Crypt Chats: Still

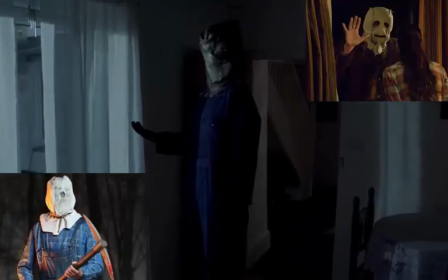(4:10)
I dig how he resembles Part 2, Jason, and a mix of The Strangers, giving him this almost sketchy scarecrow appearance.
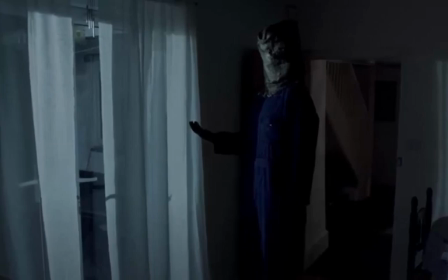(4:18)
The short modeled him off a prowler, adding to the home invasion feel of the horror.
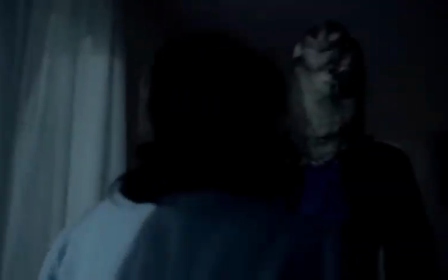(4:24)
It's a very striking image that makes the monster look super unnerving, even when standing totally still.
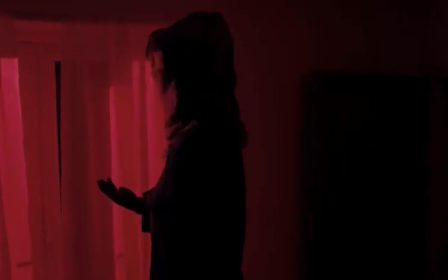(4:32) He's just standing there, menacingly!
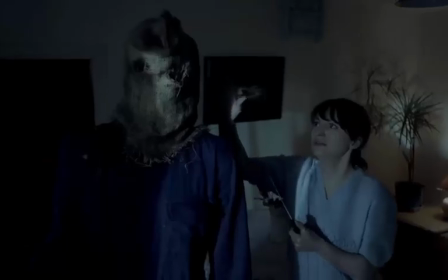(4:36)
The idea is certainly unique, but alas, it doesn't save this story from getting dumb.
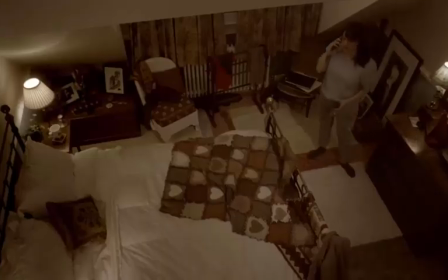(4:42)
Artist Girl tosses out the sack and calls her boyfriend, where she makes nothing of any of this.
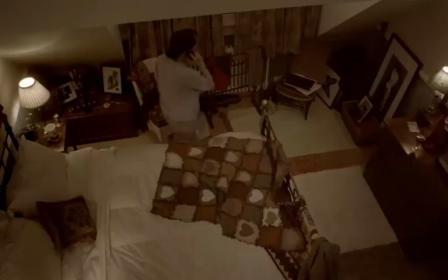(4:50) Why haven't you called the police? And tell them what? Somebody broke in and left a mannequin behind me!
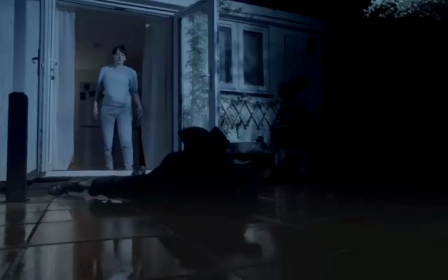(4:55)
Yes! Yes you idgit! No freaking joke, the girl does not ever bother calling the cops,
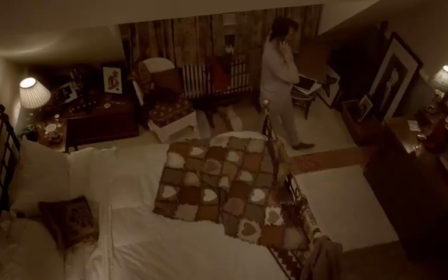(5:03)
getting friends, or even makes sure she's alone in her house after all this!
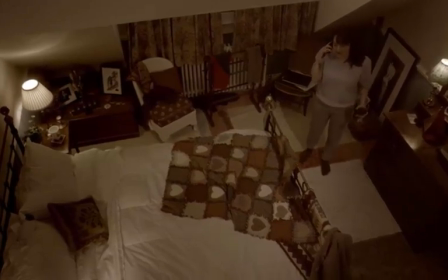(5:09)
She just goes back to living her normal life as if she didn't get her home broken into,
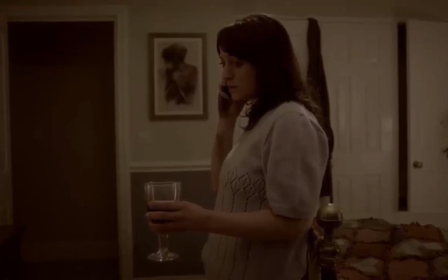(5:15)
and simply assumes it was just a prank, bro!
That's... very unlikely.
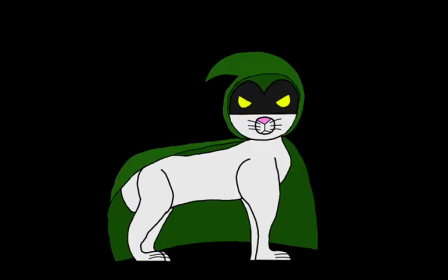(5:22)
I'm not even kidding. This is so stupid. While I do legit admire the frightening isolated atmosphere, decent suspense, and even the killer's bizarre style,
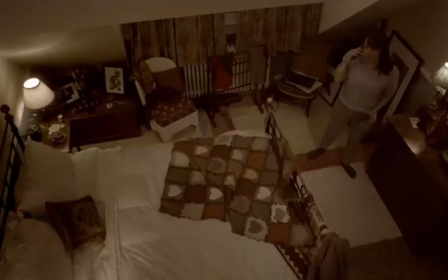(5:35)
this short film is absolutely crippled by blatant idiot moments in a horror story BS.
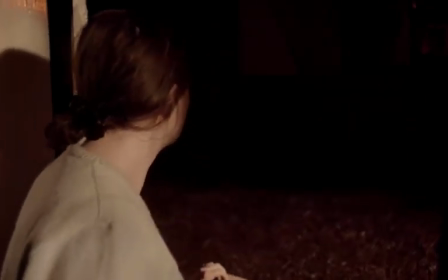(5:41)
The plot entirely hinges on the artist girl stupidly doing nothing to save herself or look
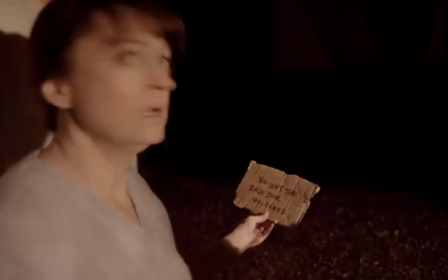(5:48)
any further into a weirdo breaking into her house in order for the story to play out.
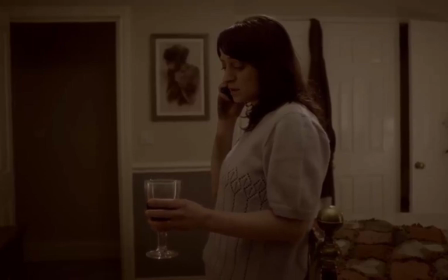(5:55)
And it only hurts the plot by making her look like a complete dumbass.
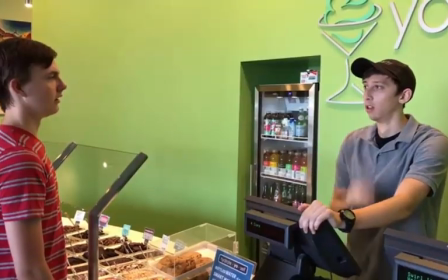(6:00)
She doesn't call the cops or any aid over on her home being invaded,
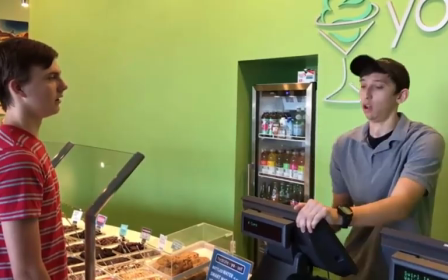(6:06)
somebody who had to have been watching her in order to leave that dummy behind her,
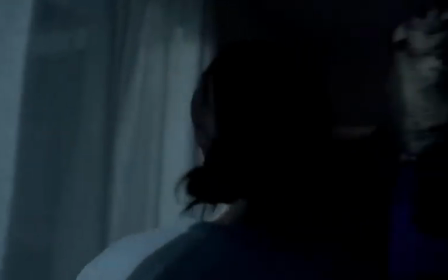(6:11)
or on the fact that somebody did sneak into her house. and, as far as we know, might still be in the house with her.
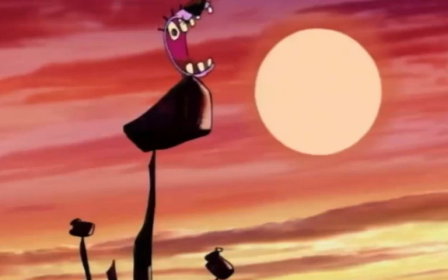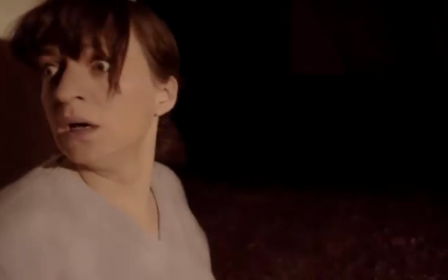(6:29)
This lady is so dumb. She deserves to die. It's plain bad writing at its finest.
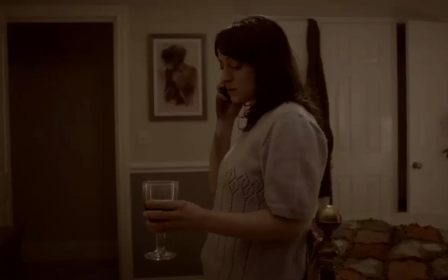(6:37)
This is made more painful because she never even explores her own mansion to confirm if she's all alone again,
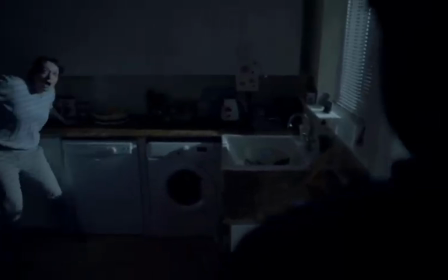(6:43)
or if the prankster might still be hiding inside to get her again.
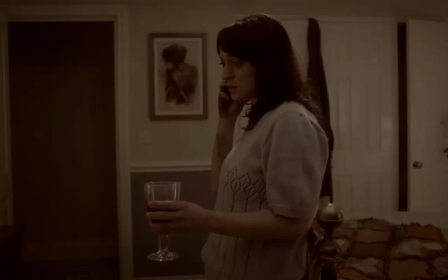(6:48)
She just gets drunk on wine and writes the whole thing off like she's safe.
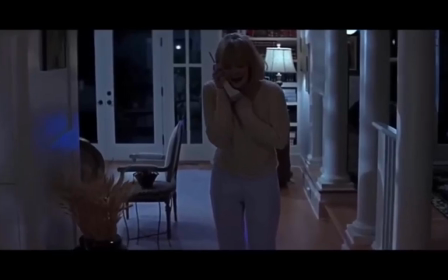(6:54)
It's a death wish. You might as well just come out here to investigate a strange noise or something.
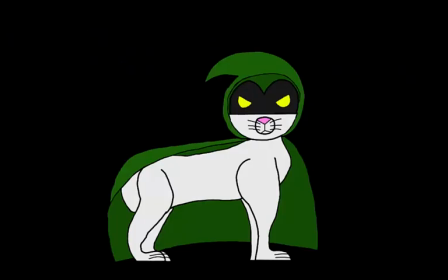(6:59)
This scene is brief, but it can't be ignored.
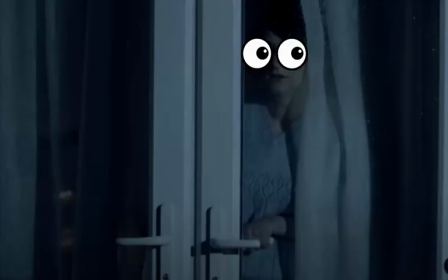(7:02)
It makes the writing worse because our main protagonist is a moron who does what nobody would ever do if they were in this sitch. I said it before, but I'll say it again.
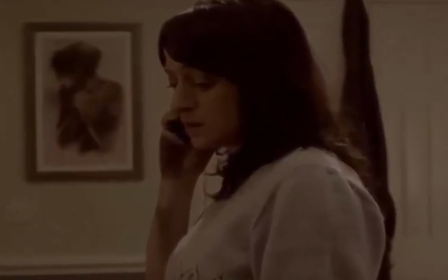(7:13)
Crypt TV can so easily write ways around this, but when they don't, it makes you, the viewer,
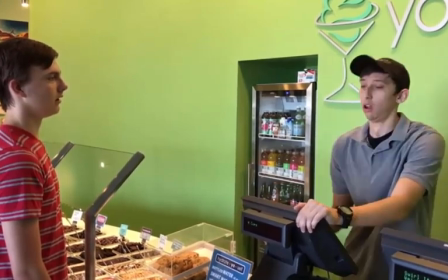(7:21)
infuriated that they have to make the human characters dolts. To be fair, she checks to see if the dummy's still dead.
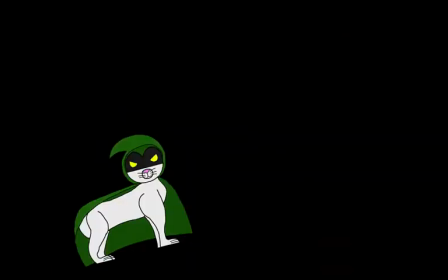(7:29)
Yep, surely it won't happen again.
I am serious, and don't call me Shirley.
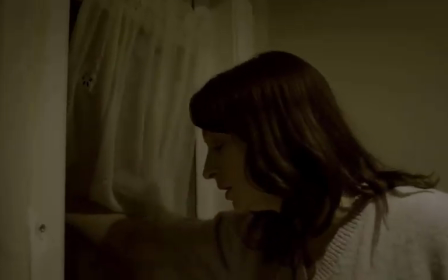(7:34)
So, like most women who suffer a home intrusion and paranoid something dangerous could be anywhere,
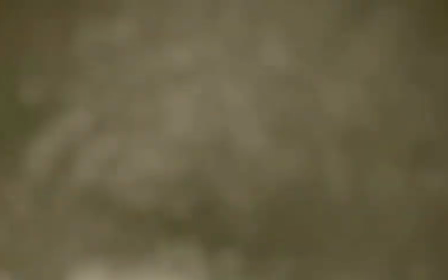(7:41)
She strips naked and has a long-ass shower.
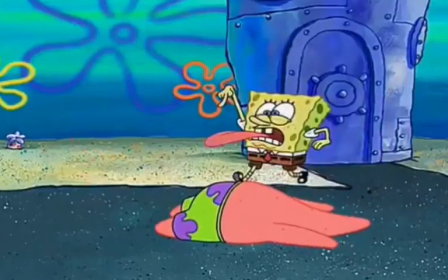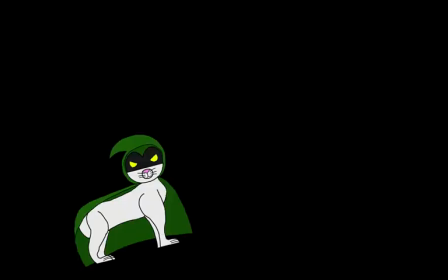(7:51)
Don't all you ladies just relate so much to artist girl?
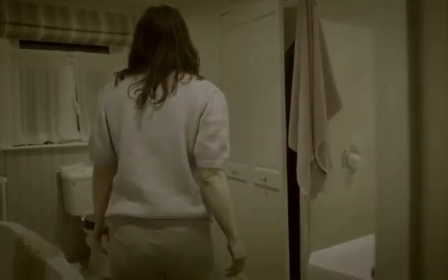(7:55)
Oh no, somebody easily sneaked into my house, caught me off guard, and could possibly still be inside with me.
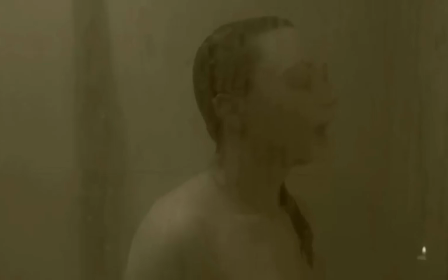(8:03)
Better get naked and easily cornered. About as brilliant as Carl.
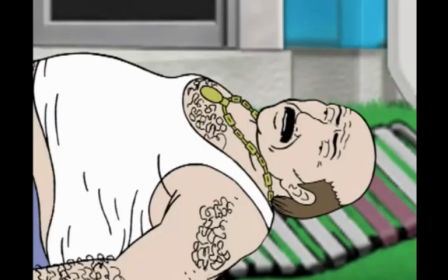(8:08) Man feel good out here. Might just, uh, get nude.
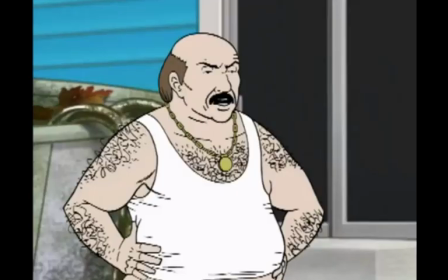(8:15) Shine some sun where the sun don't shine, you know what I mean?